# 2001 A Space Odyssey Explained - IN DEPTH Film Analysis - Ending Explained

Hey, what's going on, guys? So let's take a look at the most foundationally important science fiction film within the symbolic and mythological lore of Hollywood,
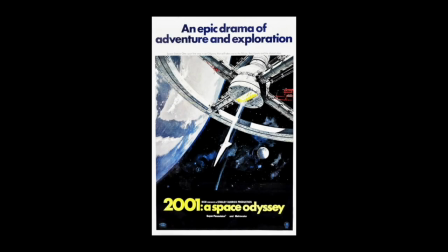[0:17]
Kubrick's 2001 A Space Odyssey. I know this film has been dissected a million times over, and my interpretation is bound to have some overlap with other more esoteric breakdowns out there. But I will attempt to non-dogmatically with my own flavor of language to build a unique interpretation.
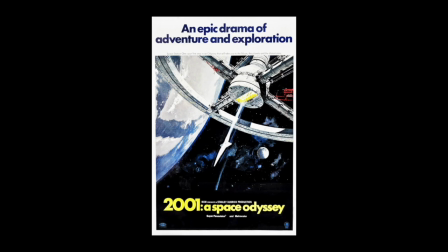[0:37]
So with that being said, let's enter the void of no-thingness, emptiness before emptiness itself even existed, and begin the journey through the fabric of space itself. So before I get fully started, I acknowledge that some of this could be reading too far into things, but given the obsessiveness of Kubrick and the compulsive, calculated way in which he worked, I feel his work should be looked at in the same way. So for good measure, maybe throw out 20% of what I say, because it might be reaching too far. The film begins with the viewers themselves placed within the black, empty void, filling the movie screen, paralleling the dimensions of the black monolith itself. The audience is in the monolith, the black empty void of potentiality which all thought is birthed from. The black empty void which gives space for all things to be experienced in the inevitable progression of consciousness giving birth to life, the cosmic womb. Out of this blackness we next see the emergence of planetary bodies and stars,
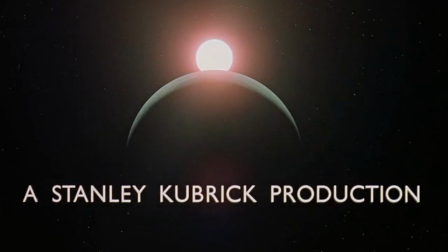[1:38]
the rising astrological alignment with earth and the sun paralleling a symbol for man, with the earth acting as the body and the rising sun in the place of the head or illuminated mind. The birth of light or thought within the emptiness of space. 2001, A Space Odyssey. Next we are taken to the dawn of man.
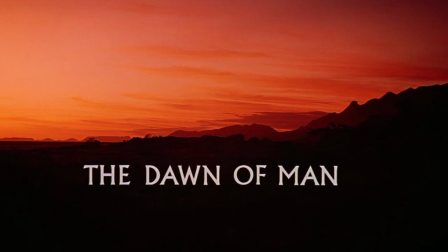[2:01]
Clearly a Darwinian take, but again I want to do this analysis non-dogmatically and simply describe what the film actually is.
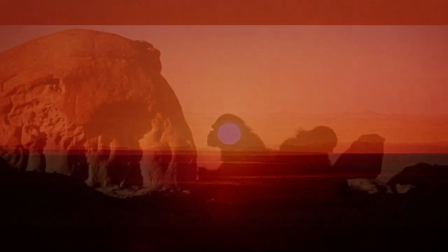[2:08]
We see biological life existing in the most primal and animalistic states,
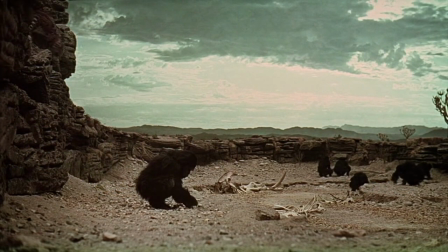[2:14]
functioning purely off of instinctual patterns, thoughtless animal life.
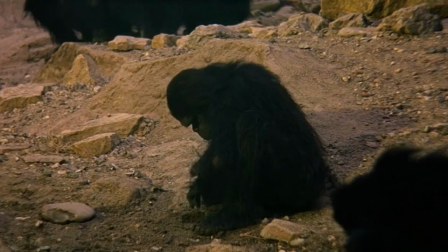[2:19]
I also do think that there was an intention by Kubrick to make these creatures pitch black to correlate with the monolith.
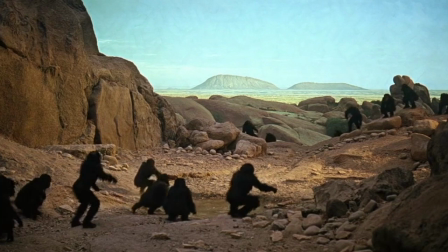[2:25]
The primate creatures function at a very low state of consciousness, so it's inevitable that they exist in a us-versus-them tribal-like war state.
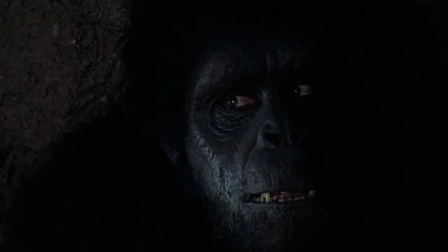[2:34]
The next morning the otherworldly black monolith arrives and makes contact with
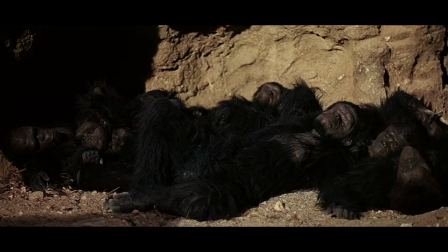[2:39]
the tribe of animals which corresponds with the higher celestial alignment.
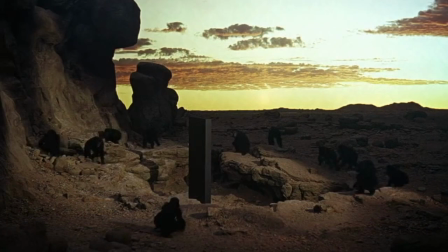[2:44]
As above so below is a concept built into all aspects of this film in terms of the holistic micro and macrocosmic correspondence.
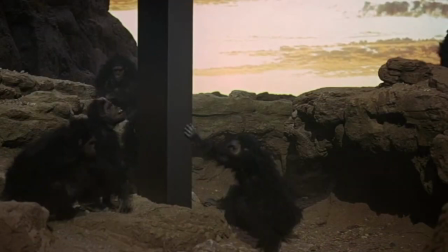[2:56]
The contact with the monolith catalyzes something new in one of the animals, the idea for the first ever piece of technology.
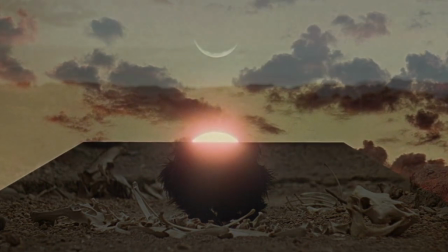[3:04]
The quick flashback to the monolith and emerging sun, just before he gets this idea,
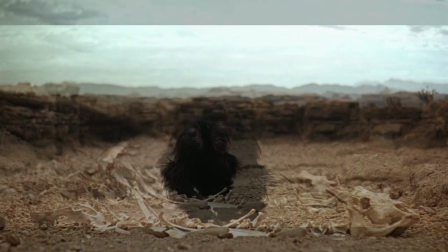[3:10]
in my view is a way of showing the emergence of thought, the emergence of the first idea for technology,
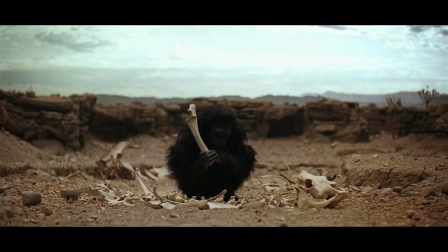[3:16]
a thought illuminating the mind. The black monolith is a perfect geometric form from the realm of the absolute or the perfected, a living symbol for the infinite void which all thought emerges from.
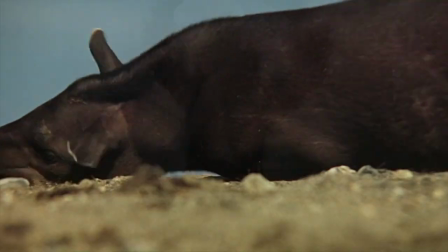[3:29]
And at this point the idea for using a bone as a weapon or piece of technology granting this tribe of monkeys hunting and resource advantage.
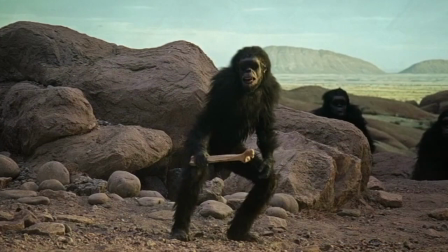[3:38]
You'll notice in the tribal warfare scene the group with the weapon technology are in a more upright
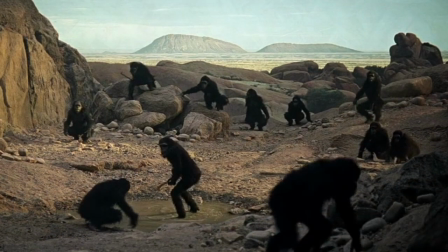[3:44]
bipedal position versus the opposing tribe position still hunched over on all fours.
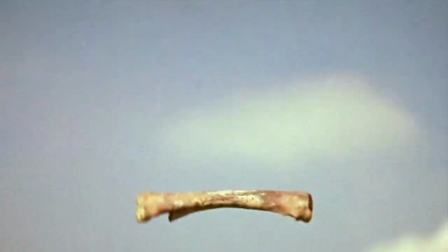[3:50]
The boner I mean bone is then thrown up into the future, and we see the phallically shaped spacecraft voyaging through space.
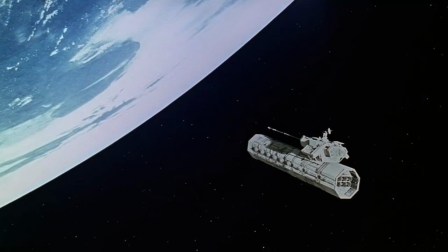[3:59]
The first piece of technology, the bone corresponding with technology taken to the nth degree,
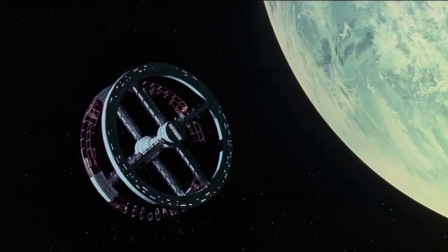[4:06]
a spacecraft and the emergence from Earth. We also see a space station with the X within the O aesthetic.